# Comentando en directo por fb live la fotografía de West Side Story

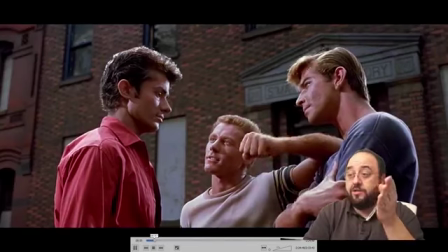visualmente de encuadres en la historia hay uno de los planos más conocidos que es la transición de las pelotas la pelota que le dan al aire,
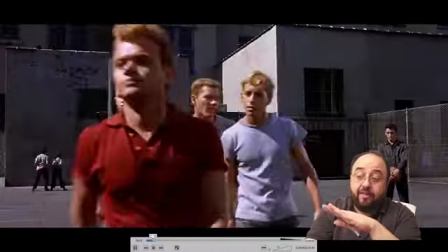las manos que bajan, están bailando etcétera y la verdad es que todo el inicio es simplemente espectacular a partir de la presentación que estábamos viendo cómo está
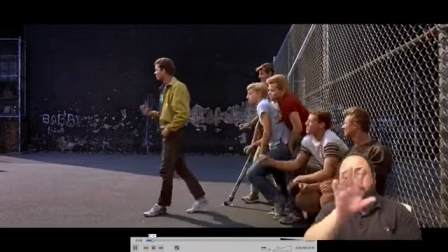compuesta cómo dejan caer a los personajes a un lado del plano luego nos hacen mover hacia donde va el aire etcétera,
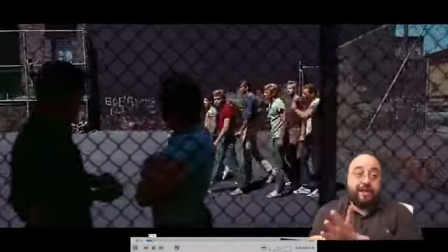pero no quería hablar de composición
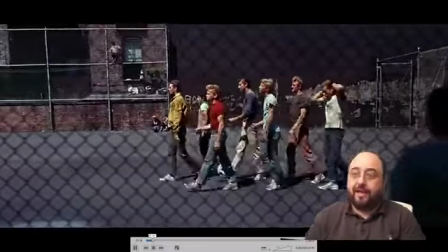en este caso porque es algo como es bastante obvio y que usan fórmulas muy manidas y que funcionan muy bien,
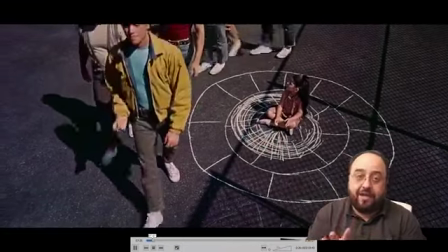y quería hablar de casos concretos donde la fotografía de esta película, que siendo del año 61 es un desmadre visual
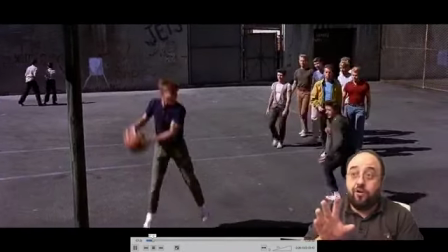un poco habitual podéis comprobar que los colores son súper saturados hay contraste, hay un grano precioso
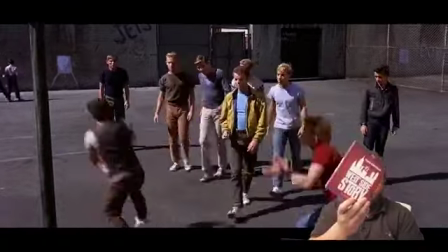insisto, buscadla en en Blu-ray directamente hay unas ediciones maravillosas con las cuales las podéis encontrar fácilmente estas películas
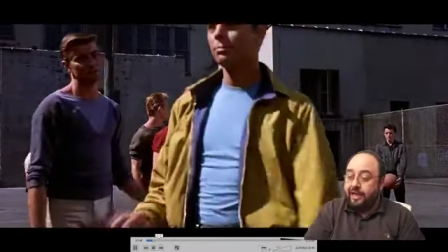dejadme que me vea así en grande en todo caso, la película avanza empiezan a presentarnos los personajes
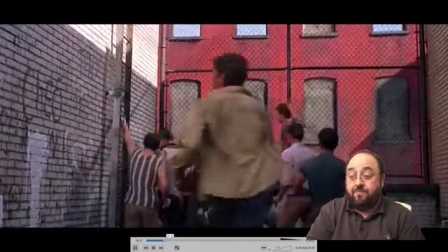conocemos a los protagonistas bueno, no hay buenos y malos en esta película,
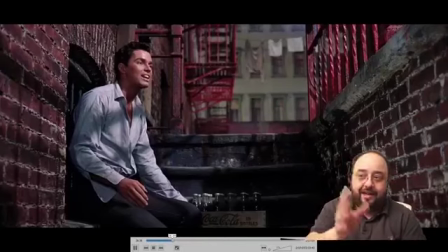son todos buenos y todos son malos como así en la vida en general aquí tenemos a Tony que es el protagonista
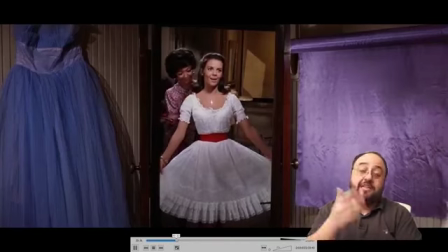y en la película empezamos a ver cosas raras como esta ensoñación que tiene María justo antes de ir a un baile,
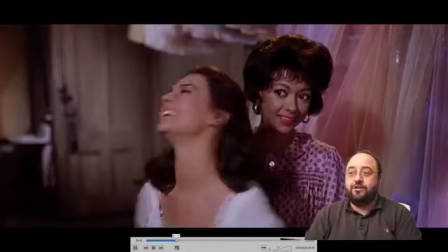que de golpe insisto, años 61, efectos digitales no existen, es todo analógico bueno,
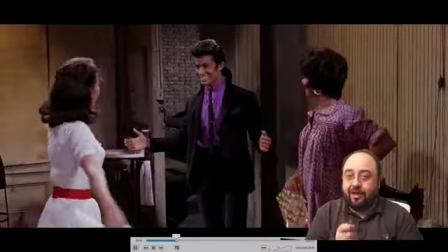analógico, decir analógico en fotografía es incorrecto, hay que decir fotoquímico son efectos ópticos, en todo caso entonces,
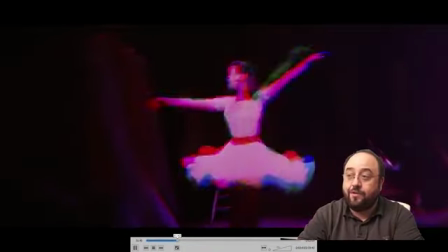la película está llena de estos pequeños efectitos como este, que es cuando ella se flipa, de voy al baile y empieza a bailar,
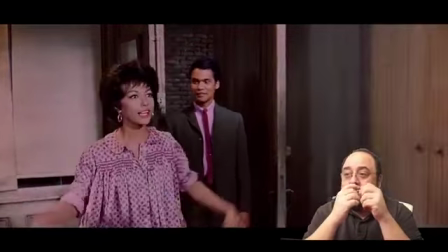es el primer baile que va, es como como le hace mucha ilusión, y de golpe el equipo de WISE decide hacer como pequeños
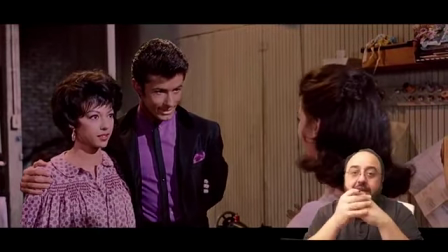efectos visuales que refuercen un poco la historia.
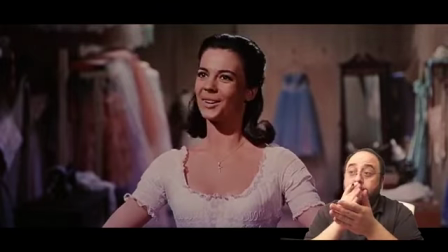Se ve claramente cuando va a entrar un efecto visual porque la calidad de imagen cae en picado.
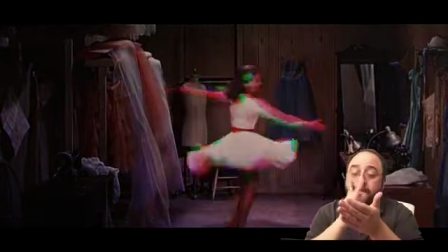Como son trucas ópticas, son efectos hechos con copiados y copiados, se puede ver como de un plano a otro, de golpe baja la resolución del plano.
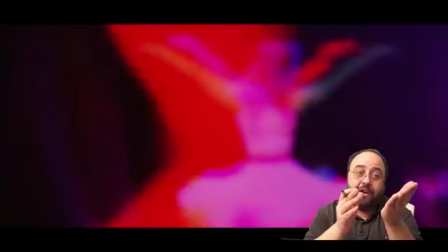Evidentemente en un Facebook Live no lo veréis mucho,
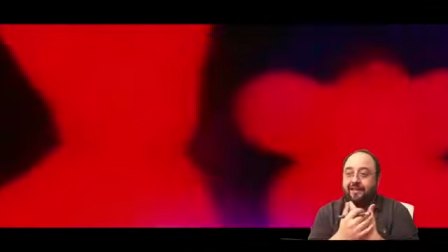si veis el Blu-ray en calidad sí. fijaos que han hecho como una trampa de colores y justo ya pasamos a la escena del baile
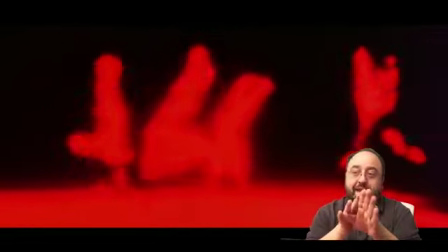es una flipadar si podéis ver
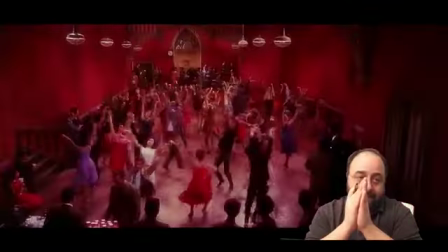La amenaza de Andrómeda al mismo director, veréis locurones visuales espectaculares hay que decir que esto funciona muy bien con la música,
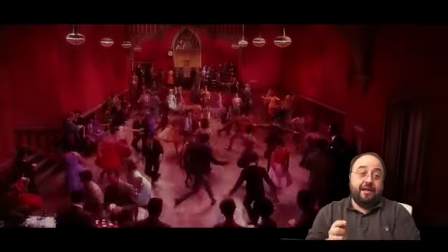evidentemente visto así parece una marcionada pero ya llevamos 32 minutos de película
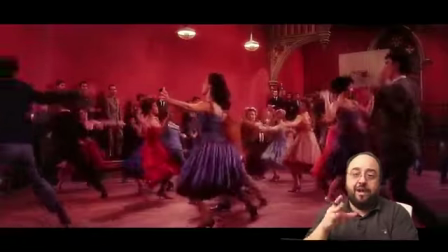la música está todo trapo, están bailando en este caso un mambo así como muy alocado os lo iba a cantar pero creo que va a llover si lo hago
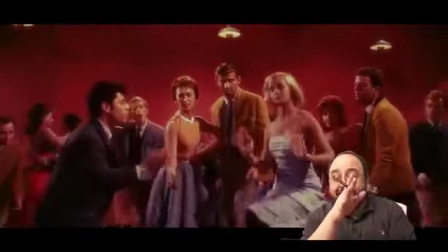en este caso además
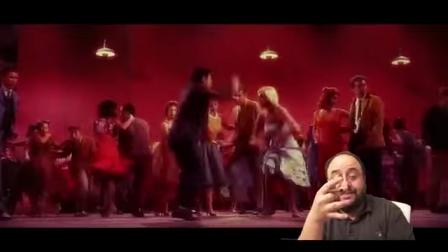es la secuencia donde te plantean de que los dos protagonistas se van a enamorar además te están preveyendo lo que
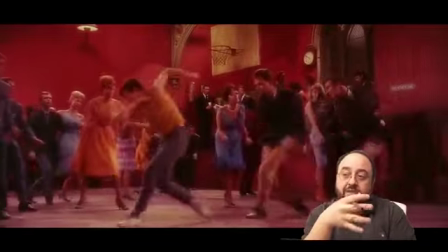va a pasar que es como situarte en una escena un poco más romántica un poco más dulce
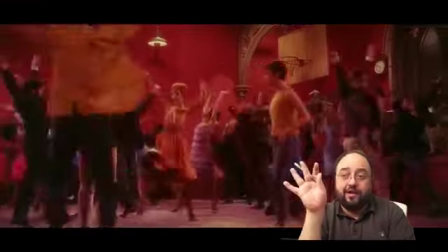y si os fijáis es una difusión súper loca que quiere decir que aquí han metido directamente
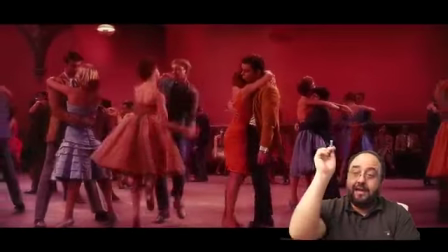posproducción, porque toda esta parte de arriba, iba a señalar pero se me cortó la mano,
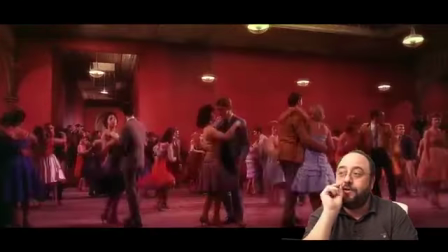toda la parte de arriba se nota mucho que hay una difusión de posproducción, más allá de la difusión que hayan usado en
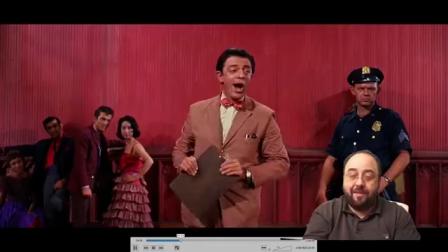rodaje, entonces aquí los protagonistas empiezan a avanzar aquí ya no hay difusión, fijaos que ya es la imagen limpia,
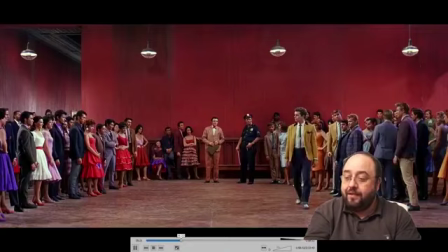la misma escena, la misma luz o sea que se puede ver muy claro y en breve, los protagonistas se van a conocer aquí vemos
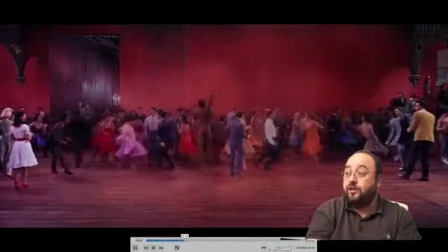los latinos contra los americanos y ahora vemos a la izquierda claro,
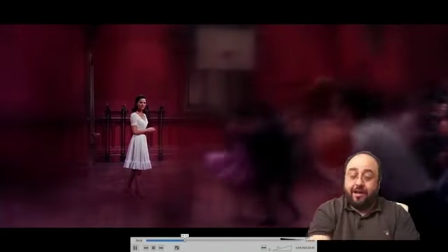donde señalo yo es el otro lado, fijaos lo que acaba de hacer paro la película un momento